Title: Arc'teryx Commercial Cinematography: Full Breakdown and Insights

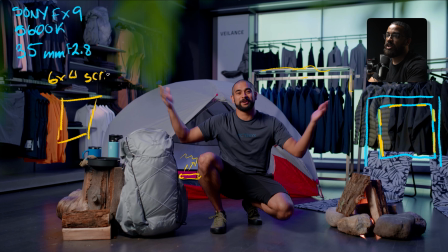4:09 So this is a 6x4 scrim, and then we had the Forza 500 just shining through that, and then inside the actual Forza, I believe we had a Fresnel on it so we could flood it across the entire scrim. We actually had a gel in that, and that was a believe quarter CTO just to add some warmth into it.
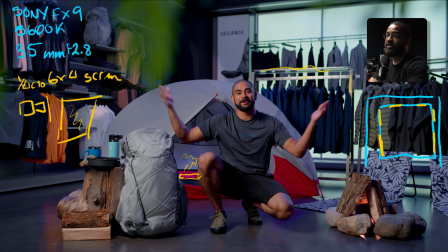4:28 We wanted to highlight this as the sun was kind of setting. So that has a quarter CTO, and this is a Forza 500. When we used to shoot things all the time, this is what we used to do just to warm up the lights, because we didn't have an actual bicolor light. So this is a Forza 500 is a 5600 daylight balance light.
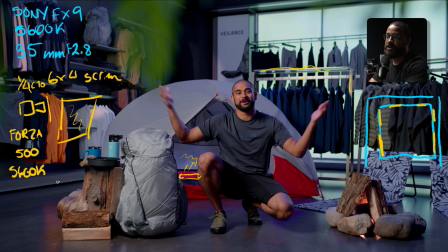4:48 And then adding that quarter CTO kind of warms it up a bit and brings it down to like almost a 4,000 Kelvin. I'm not exactly sure. You can look up that value, but it's just a simple gel that you can get on Amazon, and that's what we use for this. So that is shining through that. And on the scrim, I believe it has one full stop and plus a half stop.
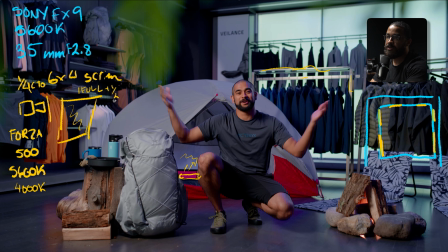5:06 So we're rocking 1.5 stops here, and that's what we always used to do. And then this is providing all that natural soft light that you see on him, and then highlighting the products over here. And then we just have a natural shadow side because he's acting as a neg to highlight the product. And then we get this nice wrapped light that is very high key, that is very commercial,
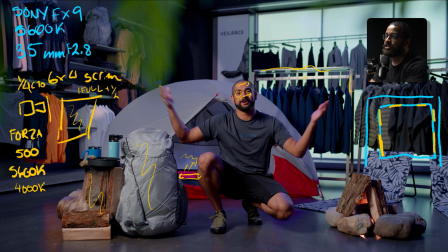5:26 as well as even from here, you can see a nice catch light because we're using such a large source that's so far away. And then in here, we have one of those, I believe, Nanlite Dito lights, or like they're the small like versions of the MC.
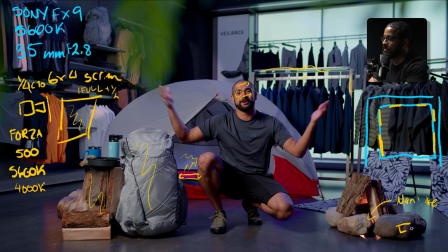5:40 So that's a Nanlite little panel. And that is just leaned up against something and going through a fire effect. So this little things like this elevate the piece, especially just adding little lights. And speaking of little lights, we have one more, which is the Forza 60B, and that is aimed right here.
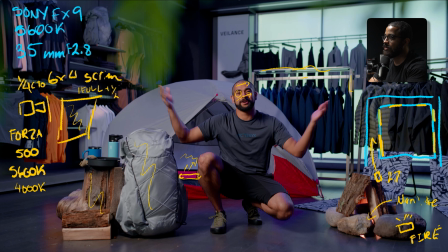5:58 And this is set to 2700 Kelvin, so a very warm color. And this is splashing all that light that you see here, kind of imitate like the sunlight that you can go on here. So you can see that different harshness of light, as well as this being a bicolor light.
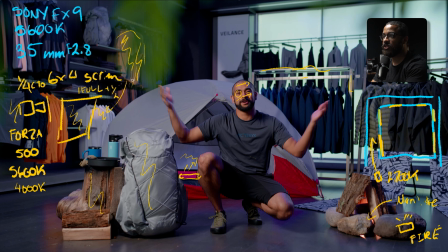6:12 So we can set it to that warmth because we wanted that warm kind of glow of what is provided by sunlight or even sunset, especially when you're camping. That's what you're going for. And then we had our camera, which was right here, pushing on that dolly track, shooting into the corner of the room to give us the most depth.
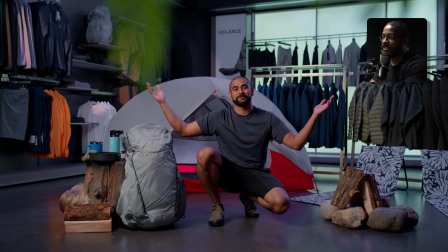6:30 But we knew something was missing. We wanted to make this like a grand kind of Jurassic Park entrance.
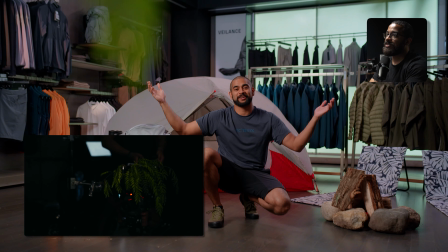6:35 That's what Justin kept saying on set. And what we did is we went outside and found a little tree and then just rigged up this little branch that you see here.
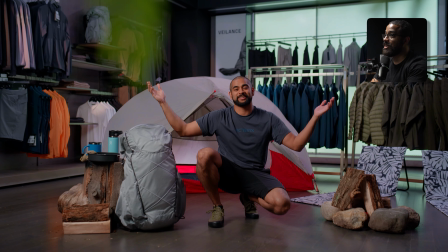6:42 And that is just one little sad little branch with a bunch of leaves just hanging down.
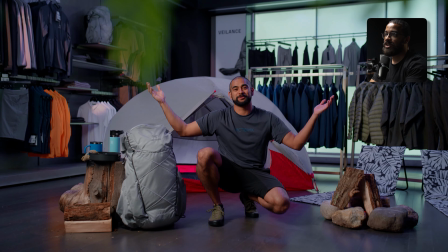6:46 And this is giving us a foreground like we're coming out of a bush to even sell this branded content even further.
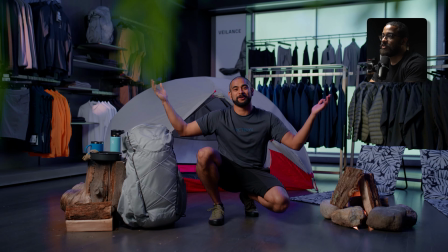6:53 I know this is absolutely ridiculous and this is unrealistic, but this is what branded content is,
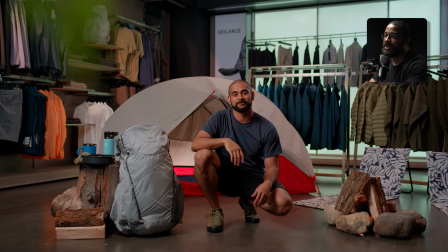6:57 and this is what companies are looking for, those little creative touches that kind of set you above from the rest.
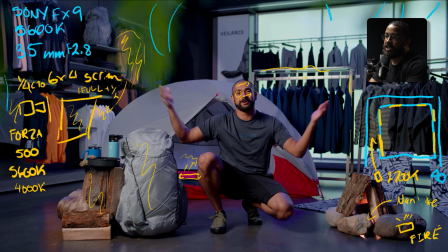7:02 And then one additional thing that I saw that we did is this was providing us too much of a hot spot because our source was a little too big and it was like a little too hot here. I remember that actually on set.
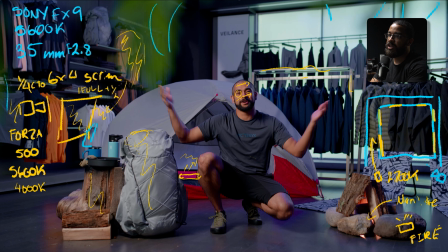7:14 So we just had a small little flag kind of cutting some of the light that was going here, and that was just getting rid of that hot spot so we can highlight the product. So we're lighting the room, we're lighting him, and then we're also being very cognizant and aware of what the product looks like,
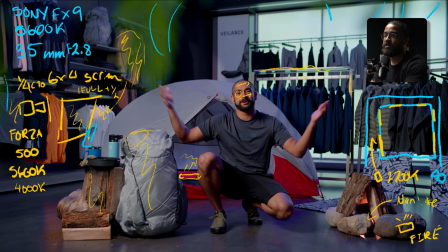7:30 because the client was like very like, hey, we just have to make sure the product is highlighted in its best light as well.
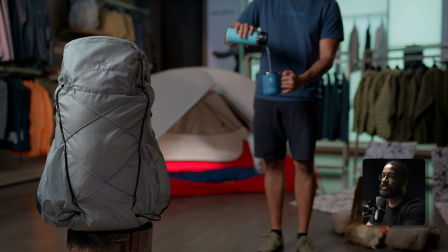7:34 And speaking of product, this is the next shot that we're going into, and this is just, I want to talk about it, of having a wide and necessarily a medium.
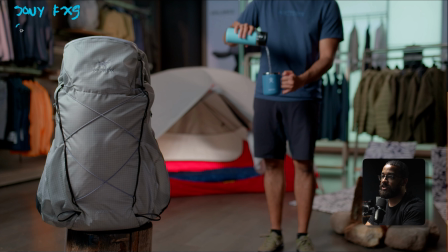7:42 So this is again on the Sigma 35, same camera settings of last time that we were using. And again, it was just highlighting and putting the product on actually a pedestal, which you can see the difference from here, just to really drive home of what exactly we're talking about, especially with the bag and what it can fit.
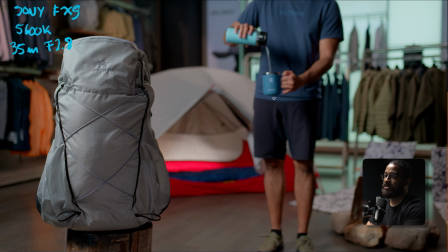7:58 And then he goes through a series of things that he's pouring glass, he's packing up some things. And then you can see here that the light that we're working with from the back is right here. So that is just shining up the tent and giving us another layer of interest. That's what I'm always looking for when these branded content or commercials.
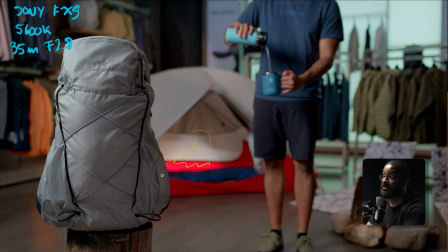8:14 It's just like you're trying to build a very unrealistic world, and it just highlights what the store also looks like. Kind of blue fluorescent light that is giving us a lot of interest on the floor here. And I'm like, we're kind of missing something in this corner.
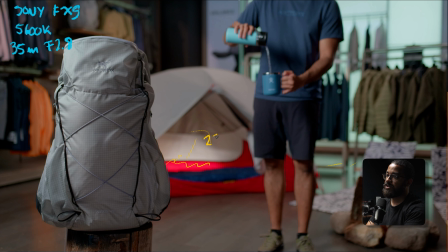8:26 So that's what we did. We added just this tube at a very warm color, 2700 Kelvin, just to accent that everything that's going on and matching our lights.
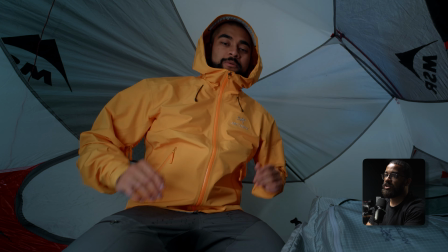8:34 The last shot that I want to look at was another interesting one because we started doing a lot more lighting effects,
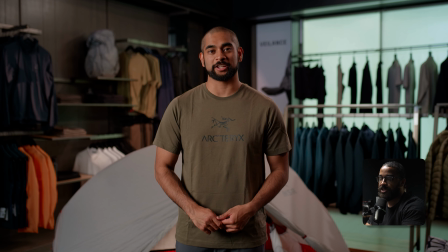8:39 because he's talking about adverse weather conditions and feeling very unsafe.
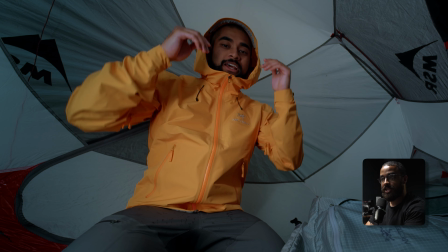8:44 And basically this product makes you feel safe. This is the tent as well as the jacket that he's wearing.
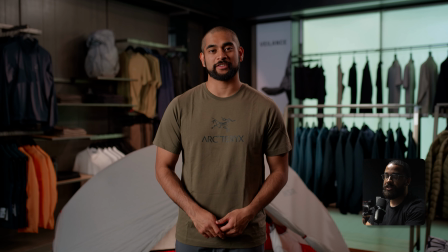8:51 So the previous shot before this, he is standing and talking to the camera, and then the lights turn to blue to simulate a storm's coming in.
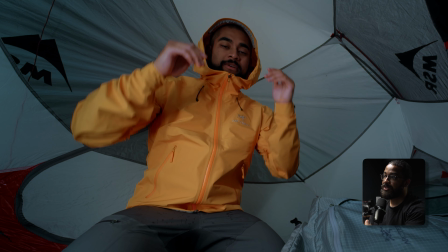8:57 And then we just added thunder in post to add to that. And then automatically he's in his jacket and then he's in the tent to feel safe.
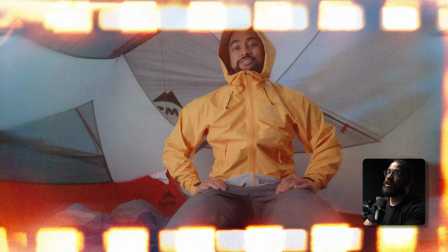9:04 And then he goes on highlighting some of these products as well. So again, we're just shooting this on the Sony FX9.
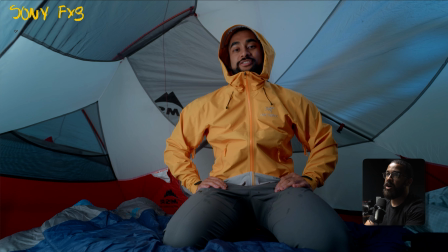9:10 And then here you using a different lens. I forget the model of the lens, but it was a very cheap lens with all the distortion that you can see here. I remember the focal length was a 14 mil and it had an aperture of 2.8.
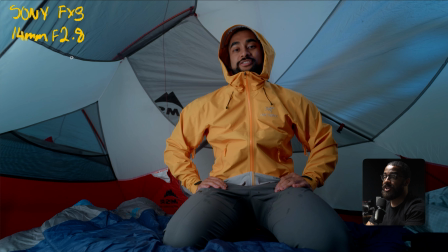9:24 So that's the lens that we're using for this. And it really gave the expansiveness and effect of what we're trying to sell, of being inside the tent. We wanted to use a very wide lens. If we just use the 24 to 70, it'd feel very claustrophobic.
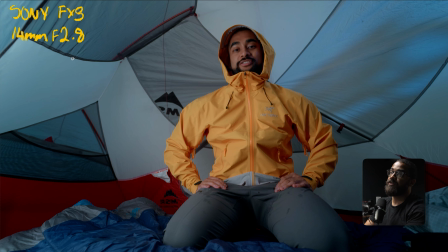9:38 You want to use a very almost fisheye like lens for this stuff too. and something that's very wide and doesn't give you a lot of distortion. And then we're shooting at 5600 Kelvin, but what was really interesting here is what we had to simulate that a storm was going on.
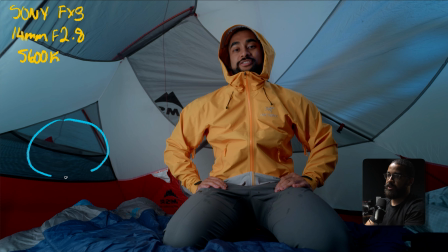9:54 So if we kind of draw this tent, the opening is right there, and then camera is like almost on the floor pointing up at our main talent who's sitting here. We had to get really kind of scrappy with this, and this is what usually any filmmaking is, especially when it comes to branded commercials like this, as well as short films.
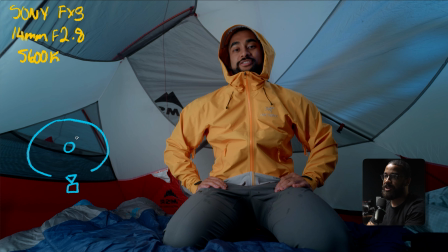10:11 I've seen this done on a lot of short films, and even in my narrative work, tubes are your greatest friend. And what we did is we just leaned up a tube against the edge, and I believe somebody was holding it and kind of had it tilted up. And this was basically lighting our entire tent. And this was set at like relatively like 25%, something super low.
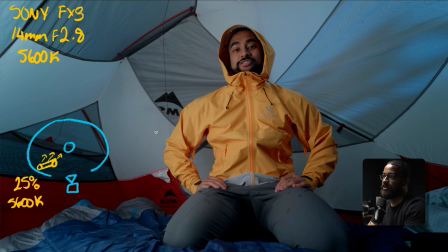10:30 And this is set at 5600 Kelvin to kind of give us that naturalistic daylight and all the blue color contrast in the background. So I still have my Astera tubes rigged up overhead, and then we didn't have any of the tube that was in the background here.
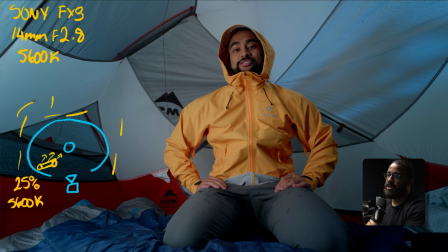10:45 And then these tubes are all set to like a blue color. As you can see, that blue color contrast in the tent that we have kind of going on here. And that is mainly because of the blue lights that we have overhead.
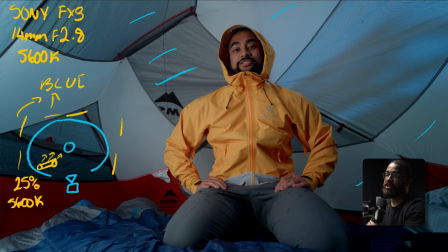11:00 Just a simple tube and then blue for our ambient. But what was really the seller here was two things that we had going outside the tent. So again, we took that same little twig that we had before with all the leaves, and then we kind of put it in front of an aperture 120D here.
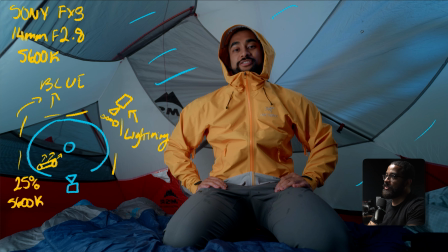11:15 And then we set this to a lightning effect. And as you can see here, this is where the lightning is happening, and it's giving us this nice color that we see here. And then also the flashes to make this realistic. But I said that we did two things to make this realistic, and then outside the tent, I don't know if it was Adrian or me,
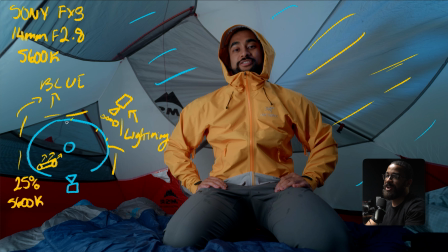11:32 but somebody was actually shaking the tent and adding a bunch of vibration to this to simulate wind and everything like that.
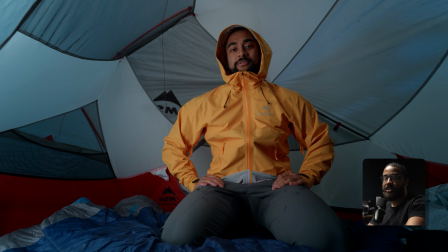11:39 And then we added that in post. So this is something that we kind of thought on the fly on set. We wanted to do the lightning effect, but we're like, it just doesn't feel right. So we just had someone shake the tent. And this is something that you necessarily can't plan for. And this is something that you have to kind of step back and say, like, what could make this 10% better?
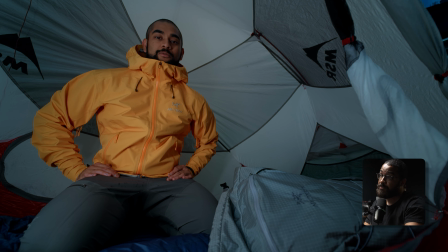11:55 What could make this even 20% better, 50% better, of if you feel like that was something missing.
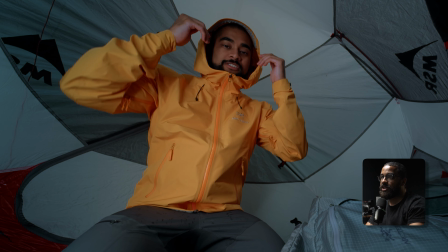12:00 And this is something that we run into all the time during our shoots, is like, there's a little something. Let's take 5 minutes and really analyze.
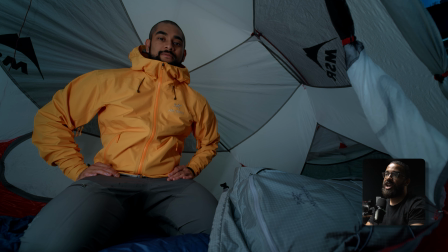12:06 Give ourselves context of what we're shooting. We're shooting this guy in a storm and he feels safe. So let's kind of shake the tent a little bit.
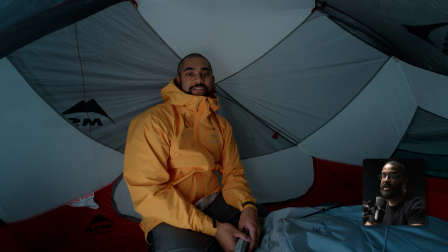12:13 Let's add some lighting effects, make this feel real.